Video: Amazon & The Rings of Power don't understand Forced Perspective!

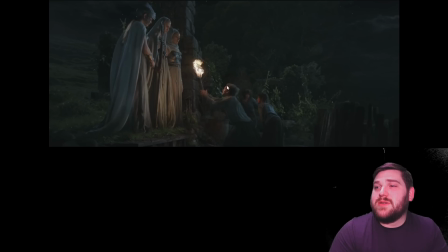It's really bad. Here's a still, and in the shot, you can see that this character is standing about where this character is standing in regards to distance from the camera. So if we break out our little wireframes again, they're the same size.
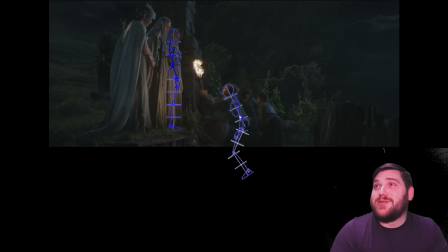Literally the only reason that he looks smaller in this shot is because he's crouching.
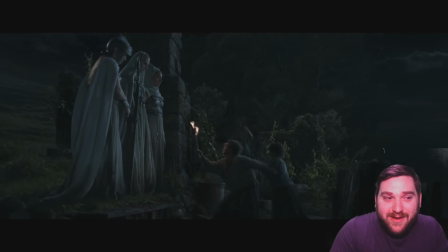And if you go back and watch, all of the Harfoots are just hunched over and crouching. That is their solution to making them look like they're a different size.
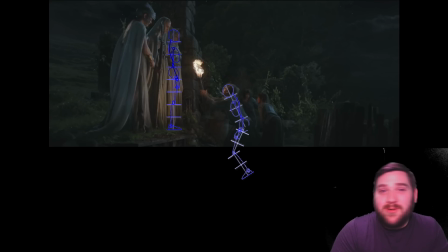Just bend over, guys. We're too lazy to figure out how forced perspective works.
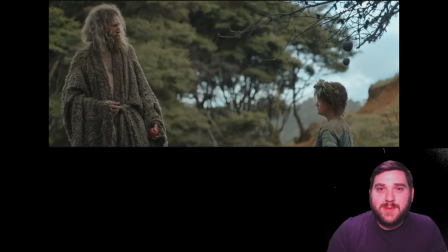And then in the penultimate episode, the stranger has a tearful goodbye as he leaves the Harfoots to do something. It's not really made clear at all in the show. But in this shot, their heads are finally... the same distance from each other as they should be if they were standing erect.
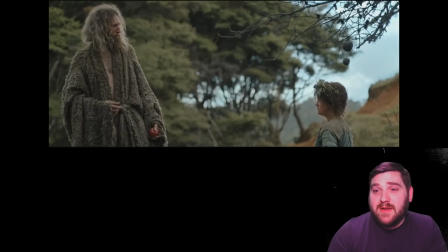But they were so lazy, instead of using forced perspective, they just chopped off the bottom of the frame. Because if we break out our wireframes, this is how they would have to look.
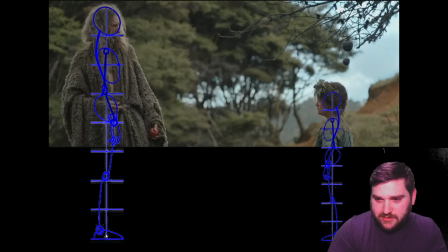Now, this one might not be lined up as well as the other one, but I tried to do a good job. The problem is there's only so much room down here. But you've got his head and his chest are lined up, and his hands are lined up. I have the hand going a little bit lower because it looks like his hand is bent a little bit.
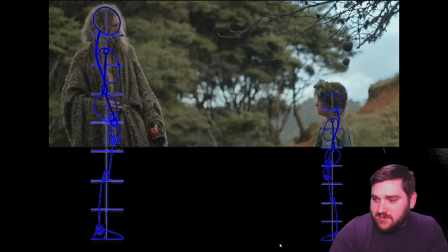And here's where his feet should be on the ground. So if they're standing on an even playing field, this is how big Nori should appear, which is obviously not the case. This is where her head should be, and I've been generous.
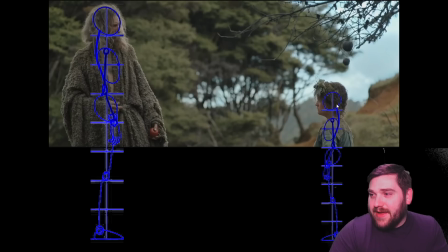But her butt should be on her elbow, and you can tell that this is not the case. If you go back without the wireframes, her feet would just be way down below where I am.
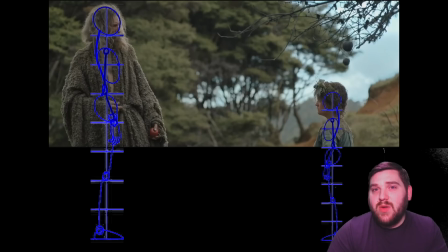And rather than using clever filmmaking, they said, hey, we can cheat the shot by just not having their bodies in frame. Now, that's fine, but at least try. Just have her stand further away from the camera.
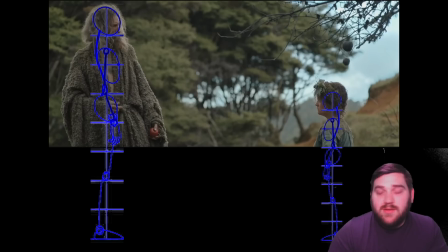And problem would be solved. You could still cut off their feet, and it would look better. But that's all I have for you today.
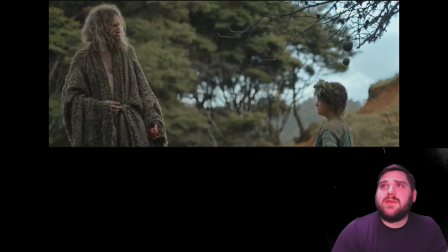Just another example of extremely lazy filmmaking from these incompetent showrunners who literally couldn't care less about the source material and what they are showing us on screen.
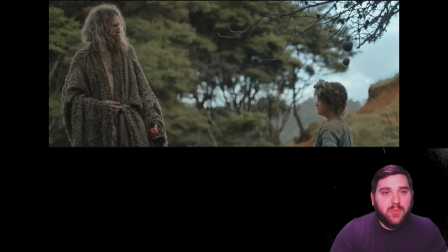It is an abomination, and I'm really curious as to where all of the money went, because it certainly didn't go into hiring competent people behind the camera.
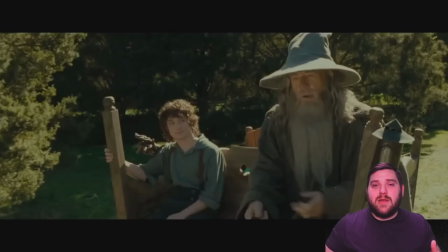So to wash it down, let's go back to the Fellowship of the Ring and watch this great shot where forced perspective is actually used and done well.
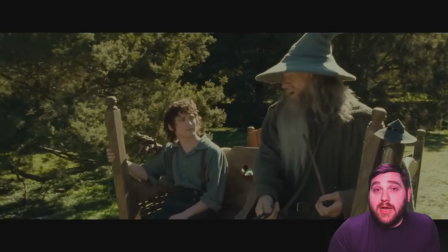It's like a breath of fresh air. I hate Rings of Power so much.
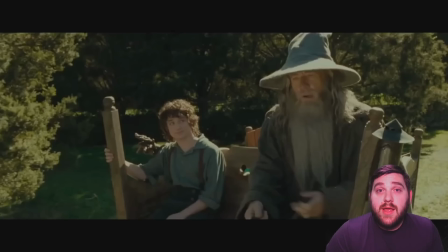Thanks for bearing with me through this thorough explanation, And I am working on the final meme edit for episode 8, which is taking a while, but I hope to drop that video Monday morning. But you can get a sneak peek at the final meme edit video if you tune in on Sunday evening for our live stream Best Gen.
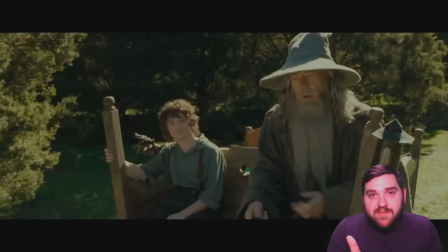The intro video will have a sneak peek of a couple of minutes of that final meme edit. So thanks for sticking around, and we'll see you on Monday or Sunday. Tune into the live stream. It's really good. It's a lot of fun, and I like it a lot. I like it a lot.
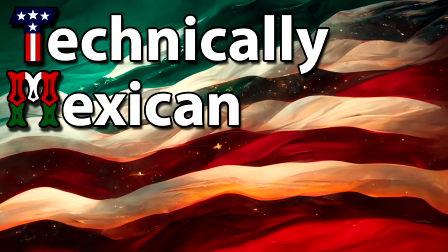So bye.